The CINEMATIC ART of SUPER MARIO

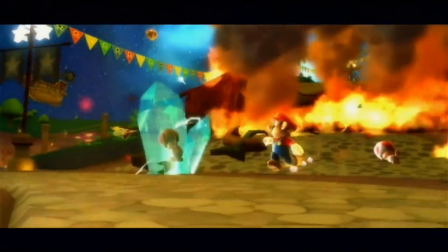Hello and welcome to a potentially new series where we look at the cutscenes of a franchise and analyze them to see how they use different film techniques in their cinematography.
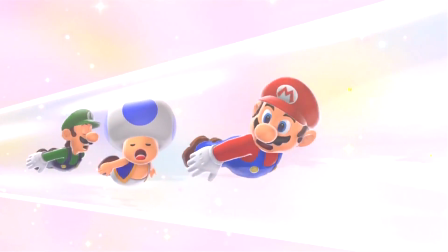Today we're starting off with Mr. Video Game, Super Mario.
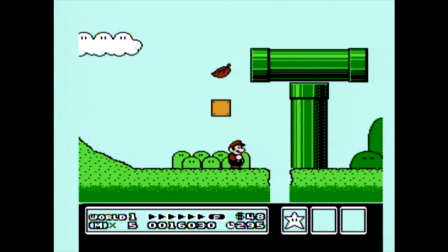Now, obviously, Mario's been around for quite a while now and existed well before the existence of cutscenes in the first place.
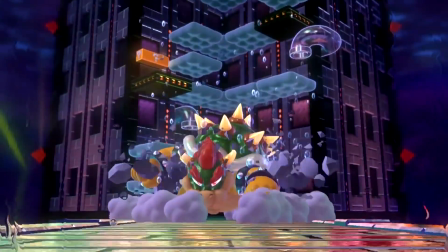So in order to keep things simple, we'll be looking at only mainline 3D Mario games starting from Super Mario 64.
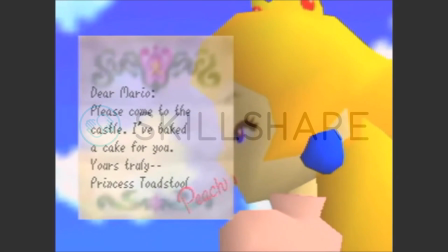But first, allow me to briefly talk about Skillshare, who have officially sponsored this video.
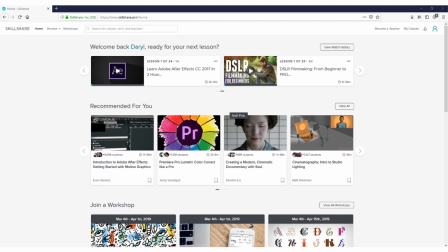Yeah, Skillshare is an online learning community for creators with more than
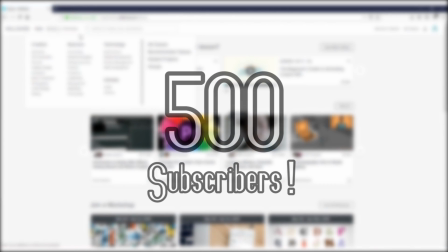25,000 classes in filmmaking, editing and more. Now, the first 500 of my subscribers to use the link at the top of the
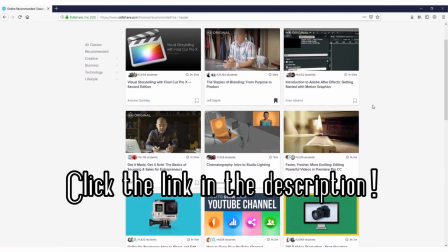description will get a 2-month free trial of Skillshare Premium.
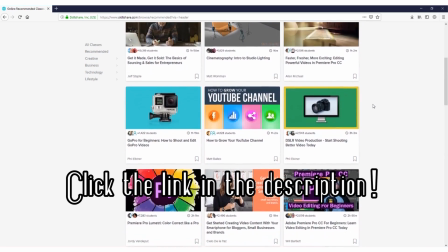Skillshare Premium gives you unlimited access so you can join the classes and communities that are just right for you, and any New Year goals that you may have.
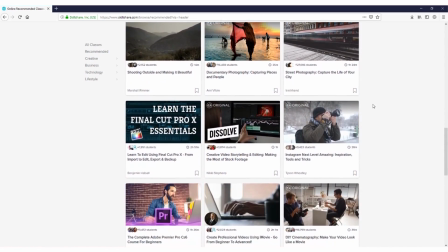Whether you want to fuel your curiosity, creativity, or even your career,
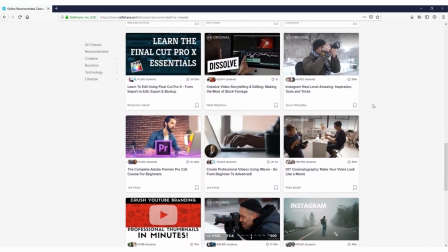Skillshare is the perfect place to keep you learning and thriving in 2019.
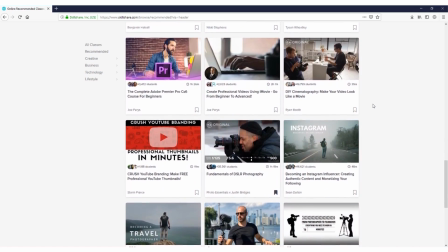If the topic of this video particularly piques your interest, then you may be interested to look into one of the many cinematography courses.
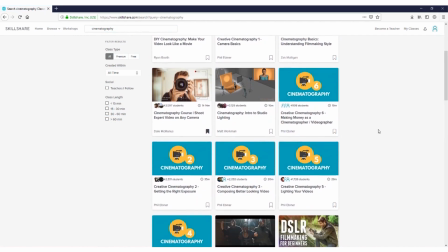Whether you want to learn about the different filmmaking styles, creative camera framing, or just the very basics, you can find all of it on Skillshare.
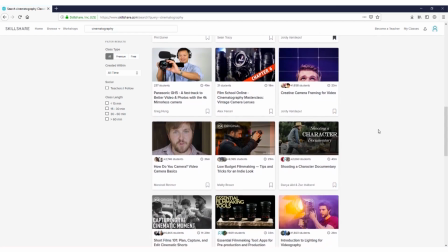Skillshare is also super affordable, and after the 2-month free trial will be an annual subscription of less than $10 a month.
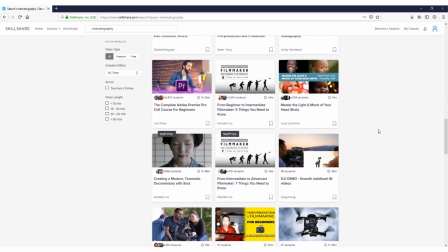So join more than 7 million creators learning with Skillshare. It's genuinely a really good service.
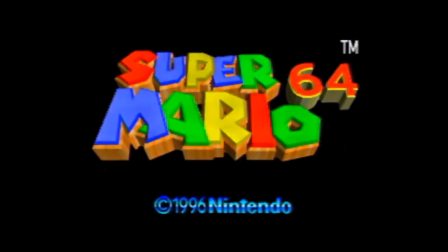Now, Super Mario 64 has about 5 minutes of cutscenes in total, including the credits,
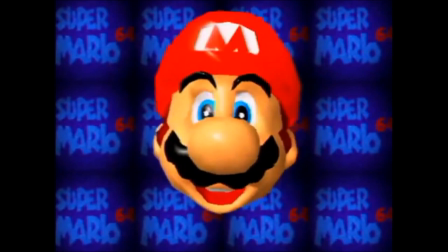but do be aware this game literally revolutionized the gaming industry with the very first use of a 3D camera tool.
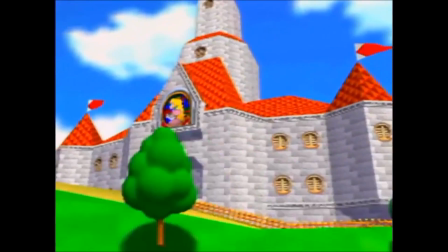And the very first thing it does is show off its basic movements in all directions, flying under the bridge,
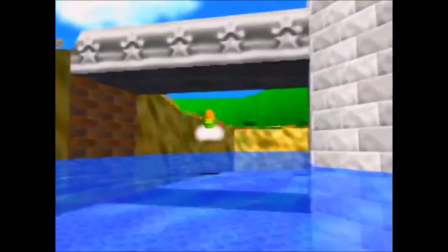turning around the view, and giving players a mind-blowing view of the 3D world it's created.
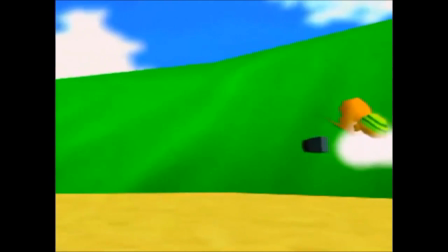And it helps establish the concept by showing off Lakitu with a camera and cutting specifically to his view,
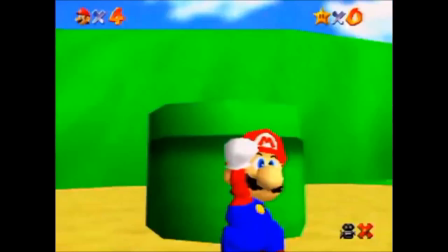helping as best it can to get players used to how the camera works both practically and conceptually,
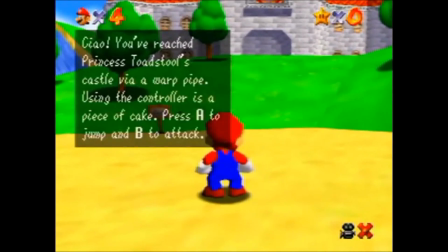as Lakitu will always be trailing behind Mario in-game, unless you kill him.
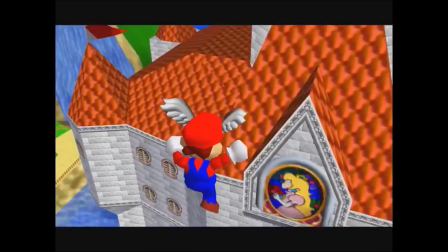The very next official cutscene is the ending, with Lakitu watching as Mario descends from the sky and lands on the ground.
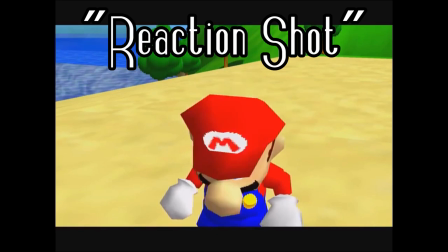We get slightly more advanced techniques such as a reaction shot from Mario followed by what's called an eyeline match,
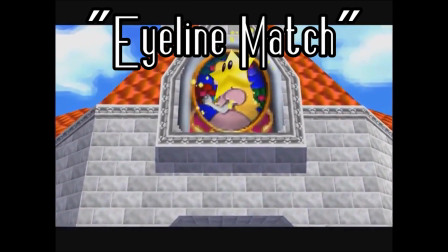as we can see what he's reacting to in the very next shot.
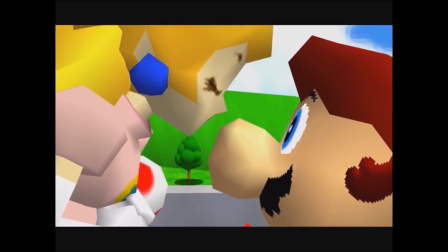We get a majestic twirling shot to highlight Princess Peach's presence, a close-up for the kiss, as well as a couple of fourth wall breaks as Mario looks at the player.
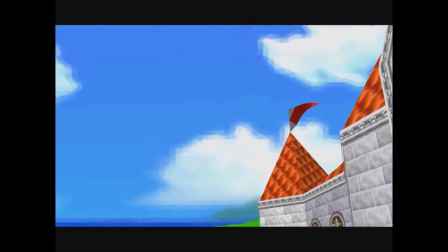After that we get a nice ending shot into the sky and the credits begin, mostly playing out like a Lakitu looking around through his camera.
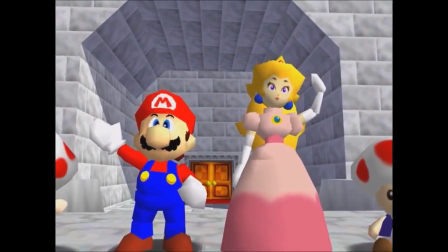And as a final thing for Super Mario 64, we have the characters bidding farewell as the camera pulls away from the castle and fades to black.
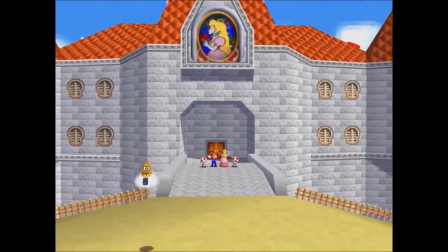Everything's nice and simple, but does a good job of establishing all that's needed in a satisfying way.
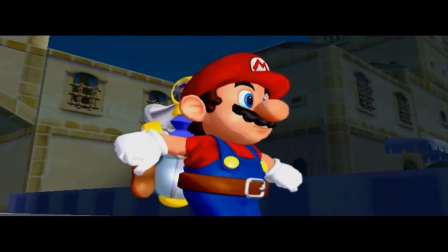So, what does Sunshine bring to the table? Well, for a start,
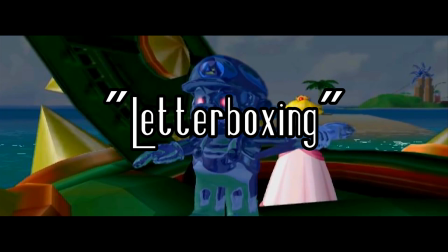letterboxing, the act of adding black bars to the top and bottom of the screen for a more horizontal and all-showing aspect ratio.
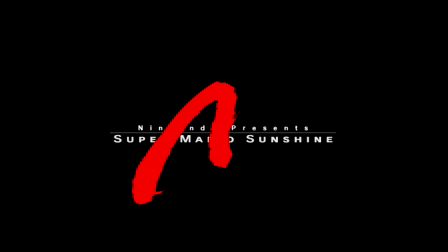We also get a fancy cartoony transition with the M symbol filling the screen to reveal the next scene.
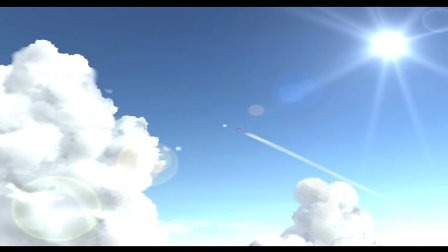The plane scene gives us a 3-part establishing sequence with a distant plane in the sky, followed by a close-up on the plane,
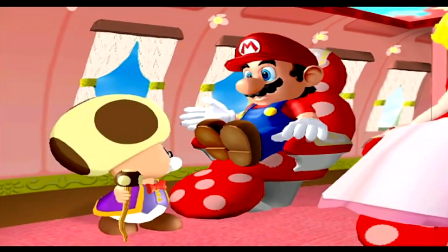followed by being in the plane to show the location of characters isn't just some studio somewhere.
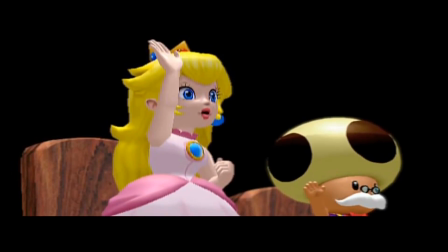A pretty big one to point out here is full voice acting, for the one and only time in the entire series.
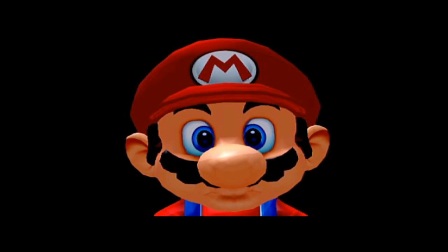For that, we also get a few more audio techniques, like how the cut to black at the end of the court scene works more powerfully with the dialogue and hammer sounds to end it off with a punch.
Mario shall not be allowed to leave. Court adjourned.
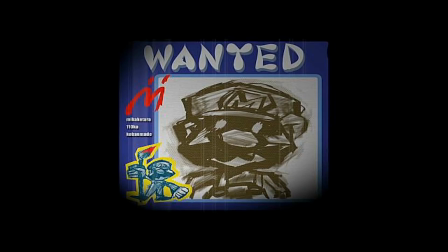Also, for some reason, this scene has mostly no background.